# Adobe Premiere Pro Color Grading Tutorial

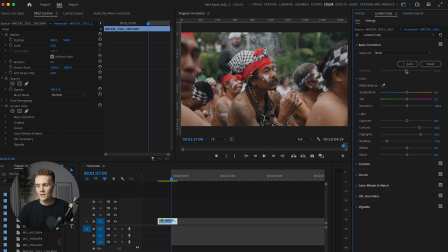493s
Now, you might have noticed earlier in the video when I was trying to make things a little cooler, I said, we can leave this for the color wheels. And this is where it's gonna come in. So what I wanna do is make this smoke a little bit bluer, kind of make these the white parts on the headdresses a little bit bluer right here.
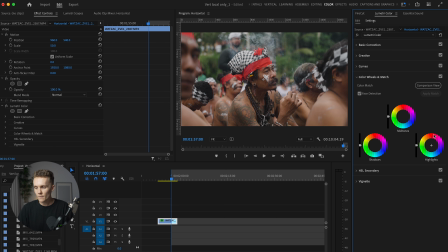509s
And it's also going to affect any other part of the image that is quite bright. The way I'm gonna do that is by coming into highlights here and just adding some blue. That's all I'm gonna do, all right? Now, just from doing that, we've made this kind of impact on our shot. It looks really, this impact on our shot. It looks really, really small and minute,
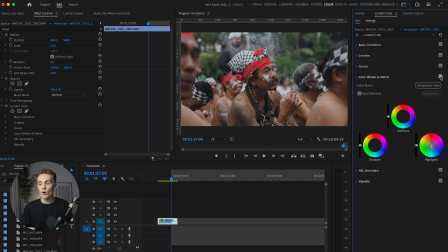529s
but these tiny little changes are the ones that add up and really compound over time and actually make the color grade what it is. Now we get to play around with the shadows and midtones. So I'm not 100% sure where I wanna push these right now.
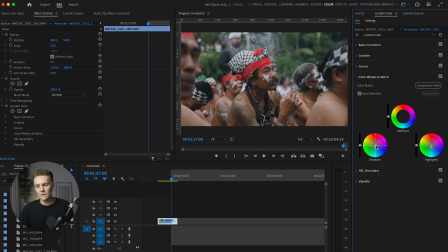541s
I don't particularly wanna make them warmer. Maybe if anything, a little cooler. I'm actually happy with the shadow tone of things right now, so we'll leave it as is. And then for the midtones, let's see what we've got here. Blue does look nice, definitely not orange. What we might do is just add a little bit of blue. Hopefully that's not too much.
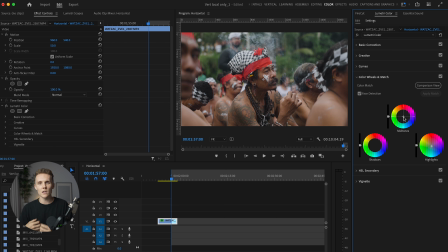558s
You know what it might be? I might just leave it for the highlights for now. I think anything else is gonna be too overbearing, a little too strong, so I will leave it as is. Now this is pretty much where we're gonna finish off. If I wanted to really get nitpicky about colors, I could in the HSL secondary tab, but I don't. I'm really happy with the tones in this shot, so I'll leave it as is.
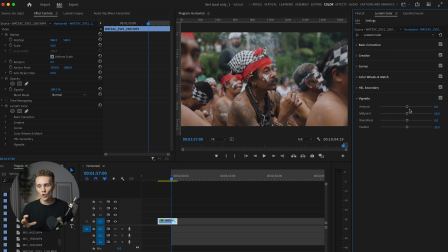577s
And then of course, I'm gonna come in here to the vignette to just really make sure we're focusing in on our subject, and I'm gonna drop the vignette value, I should be saying. And now we've gone from this to this, which is looking great, and that vignette just really helps us focus in on our subject.
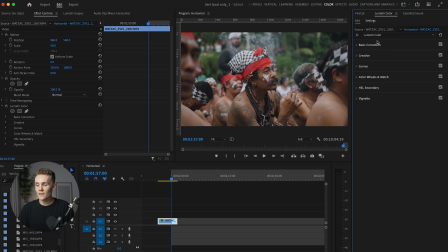596s
Now, even though this vignette looks great, I do want to dive into my masking workflow because it's going to make this image pop even more. So what I'm going to do here is open this drop-down menu right here and then hit Add Lumetri Color Effect. Now, what this has done, as you can see over on the left-hand side in Effect Controls, we've now got two Lumetri color effects.
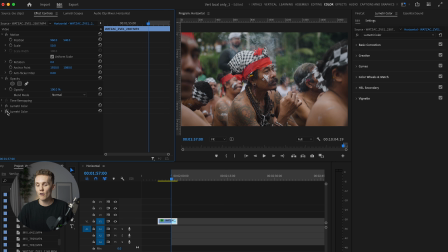612s
This one is our grade and this one is currently nothing. This one is going to be mask number one. I'm going to open up this and select the circle mask, and we're going to drag this out over the entire shot, just like this. But now I get to control things a little bit more. So this is going to be our custom vignette. So I don't want to darken this part of the shot.
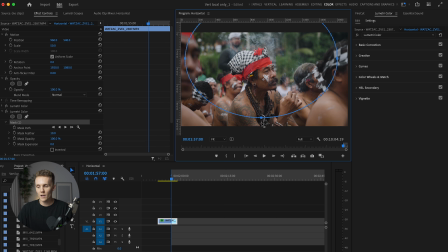631s
So what I'm going to do is I'm going to extend that out, and then I'm going to come down here and make it like this, all right? Now what I will do is we'll increase the feather. This just makes sure there's no hard edges, and then we'll also increase the expansion. We'll also increase the expansion, there we go, to just make it a little bit bigger.
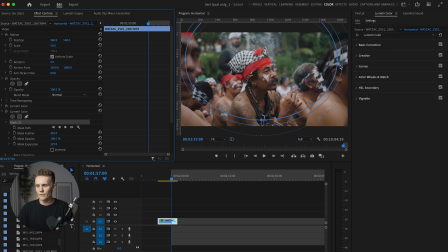649s
All right, so now it's kind of fluffy on the outsides. There's no hard sort of lines anywhere, and we will just kind of taper this in a little bit. We really want our subject to stand out here. Now, if I go into basic correction, which is where we're gonna be doing the vignette, and I just drop the shadows, we're playing with the inside of the mask.
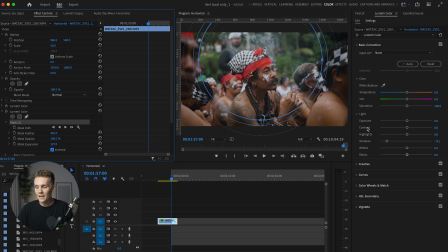665s
What I need to do here is hit invert, and now we're playing with the outside of the mask. And just here, I'm just gonna drop the shadows just slightly. I'm gonna click off so the mask disappears, click back onto the clip, and now if I turn this off and back on, it's so subtle and slight, but I really like the look of how this looks.
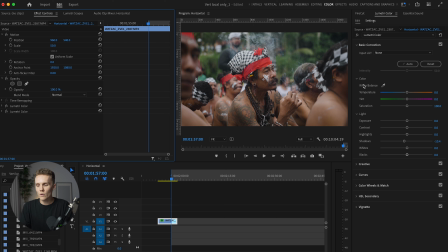684s
Now, I'll be honest, usually my masking workflow can get, you know, 10, 13 masks deep, 15 masks deep, but for this shot, I actually really like the way it looks. If anything at all, we might add one last mask. I promise we won't get into anything absolutely crazy here because this shot just doesn't need it.
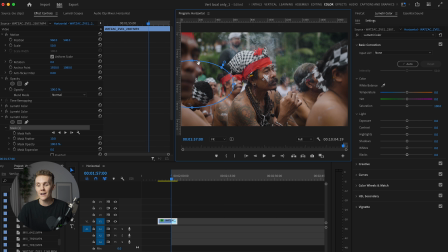703s
Sometimes shots need more work than other shots, but this shot is looking great. All right, so we're gonna create a little mask around here, and I wanna desaturate these little areas. I think they're a little bit distracting. So we'll increase the feather once again, but we shouldn't have to play around with the feather all too much because we're only trying to affect these shot of these little parts in here.
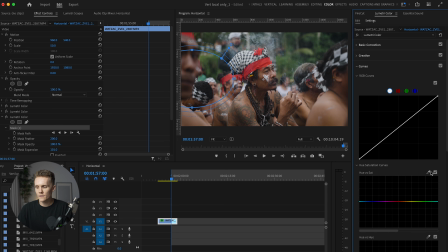722s
We'll increase the expansion as well, then come into curves. And then what I'll wanna do is I wanna drop the saturation in here. So I'm gonna pick up this little dropper because I don't specifically know where this lands on our color spectrum. I'll click, pull, All right, so now Premiere Pro has given us our color parameters.